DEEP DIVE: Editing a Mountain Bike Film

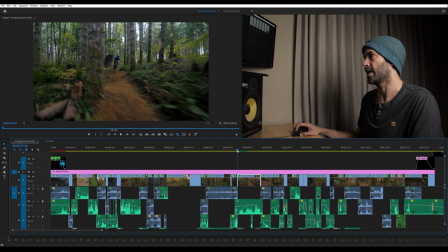(15:27)
But we eventually got that one. and then we transition into the cable camera shot and this was by far the hardest and most time-consuming shot of the entire video it took us a day and a half to get this shot the first day we set the line did some test runs but
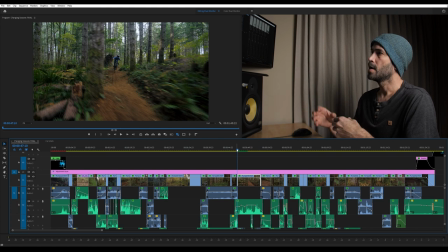(15:43)
it was sunny all day we could not get lighting conditions that would allow this to work in not ideal lighting conditions it's a super dappled forest patchy light things are either blown out or underexposed depending on how we set the camera just doesn't look good so we did some practice runs got it
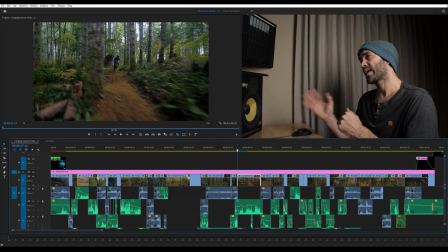(15:59)
dialed in felt like relatively confident that we could nail the shot and we came back the next day ran this line probably 20 times before we got it and every time we do it mark has to hike to the top he has to be able to hit it flawlessly from top to bottom
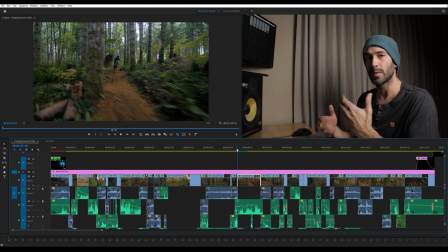(16:13)
i have to nail the camera movements with the remote control from top to bottom we both need to do this simultaneously so it's it was never something that we knew was going to be easy but it took way more time than we thought probably 12 hours maybe for this 10 seconds of footage
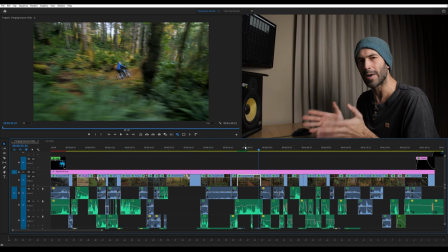(16:29)
super time-consuming shot but 100% worth all the effort that went into getting it
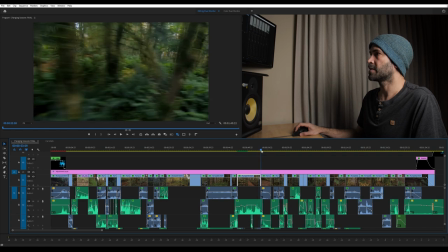(16:34)
from here we actually see this this jump that we're seeing him take off here
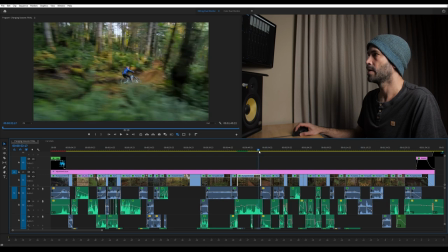(16:39)
is the jump that we're seeing him in right here so this feature
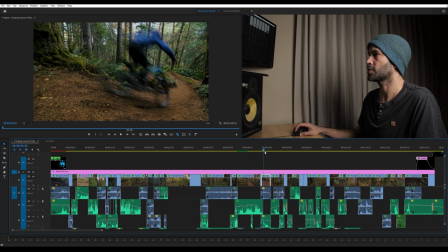(16:44)
here is this same shot here and the reason I use
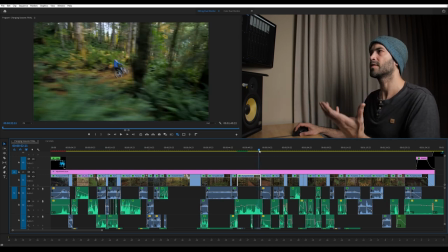(16:49)
it twice is because here you see it from like a moving point of view how how fast he's going but here I like it because there's a
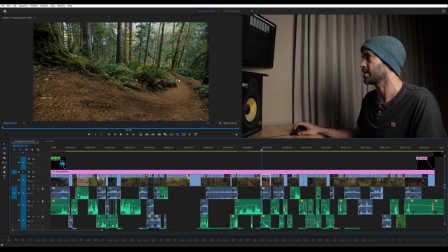(16:58)
really cool composition I like this mossy kind of algae that's formed on the feature itself but this has this really nice s curve to it and I just thought it was a really neat frame and I definitely shot this one with the Tokina 11 to 16
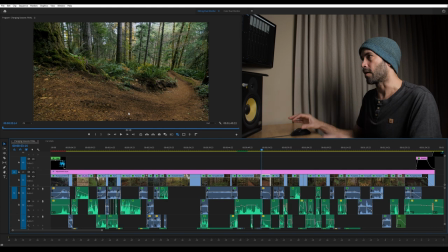(17:13)
just to exaggerate the shape of that curve and really just make it have that really nice swoop to it. I thought that that looked really great and looks super fast. When he rips through that, he's like a rocket.
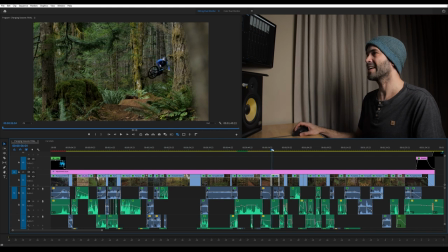(17:26)
This next frame here is again to slow that motion down. So we've had a lot of fast action and now we're trying to bring it back down a little bit, give a bit of breathing room until we dive into that next section of action. So this is shot with the Canon 70 to 200. I had it for a few days that that I was borrowing from a friend.
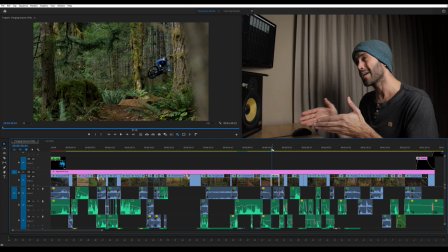(17:42)
And when I'm doing a rack focus shot, which I am here, I like to just have the camera set on a tripod, no camera movement, keep it simple, just focusing on bringing that focal point closer to the camera as Mark approaches.
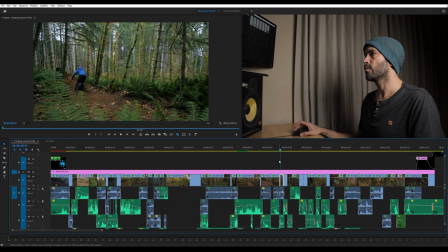(17:53)
And so that's what's happening in this shot. And then we have this one that is to send him off of the jump.
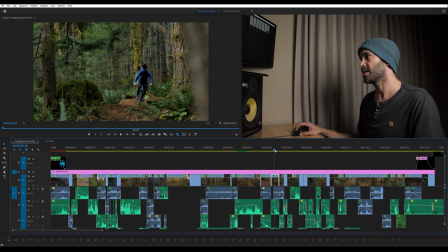(18:00)
So we're actually seeing some of the same features again. This shot that you're seeing here is actually shot from right here.
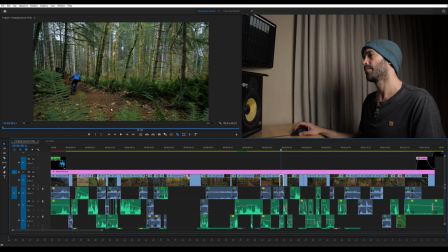(18:06)
I'm kind of positioned right next to that jump, looking up this direction for that for that previous shot and then now we're behind looking at him hit this hit this jump and we I made this cut happen here because I didn't think it was as cool to see his whip from that distance
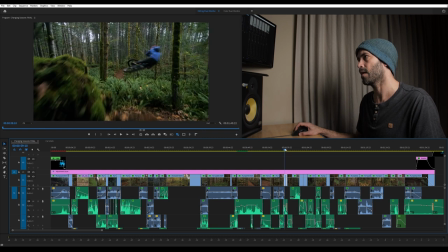(18:24)
I thought it was way cooler to see his whip from here and this shot here is done with a gimbal on a monopod so I have
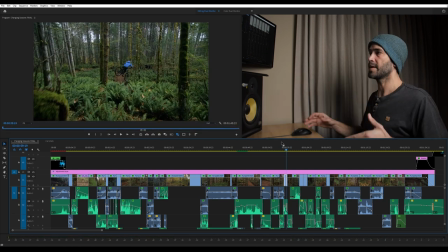(18:31)
myself positioned and then I push the gimbal forward between these trees creates a lot of action creates a lot of movement and I like how you stay
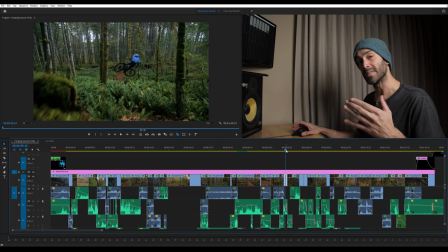(18:39)
close to his whip for a little bit longer. So with the sound design, we can really hear it really well. And then we flip to the front view so we can see that whip from the front. It's a little bit of a slower feeling shot, but I think when you stack it next to that one, it feels faster.
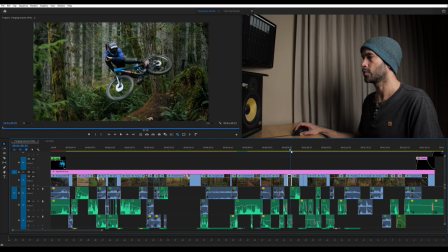(18:56)
So I love all these shots. I love this little section and think it looks super good. This one is done from a ladder actually. So I'm probably, if we go back to this shot here, I think I'm in this tree with a ladder leaning up here with the Panasonic 35 to 100 probably zoomed all the way in.
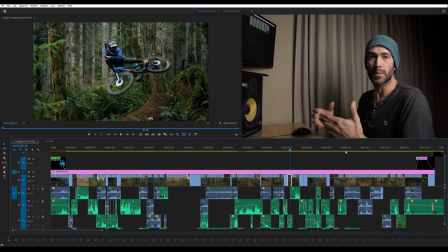(19:14)
And that's how I got that frame. I set the focus point where I think that action is going to be. So I probably used these ferns here or something like that because I knew that's where his riding would be.
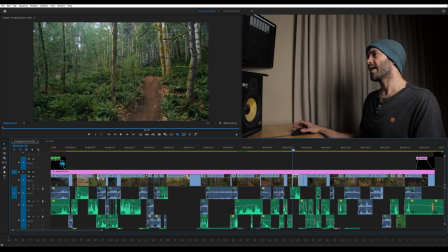(19:25)
Then we go into this wider shot. And I think this one, again, is just to show off the environment. And then we dive into another high speed section where he's actually doing the stump gap.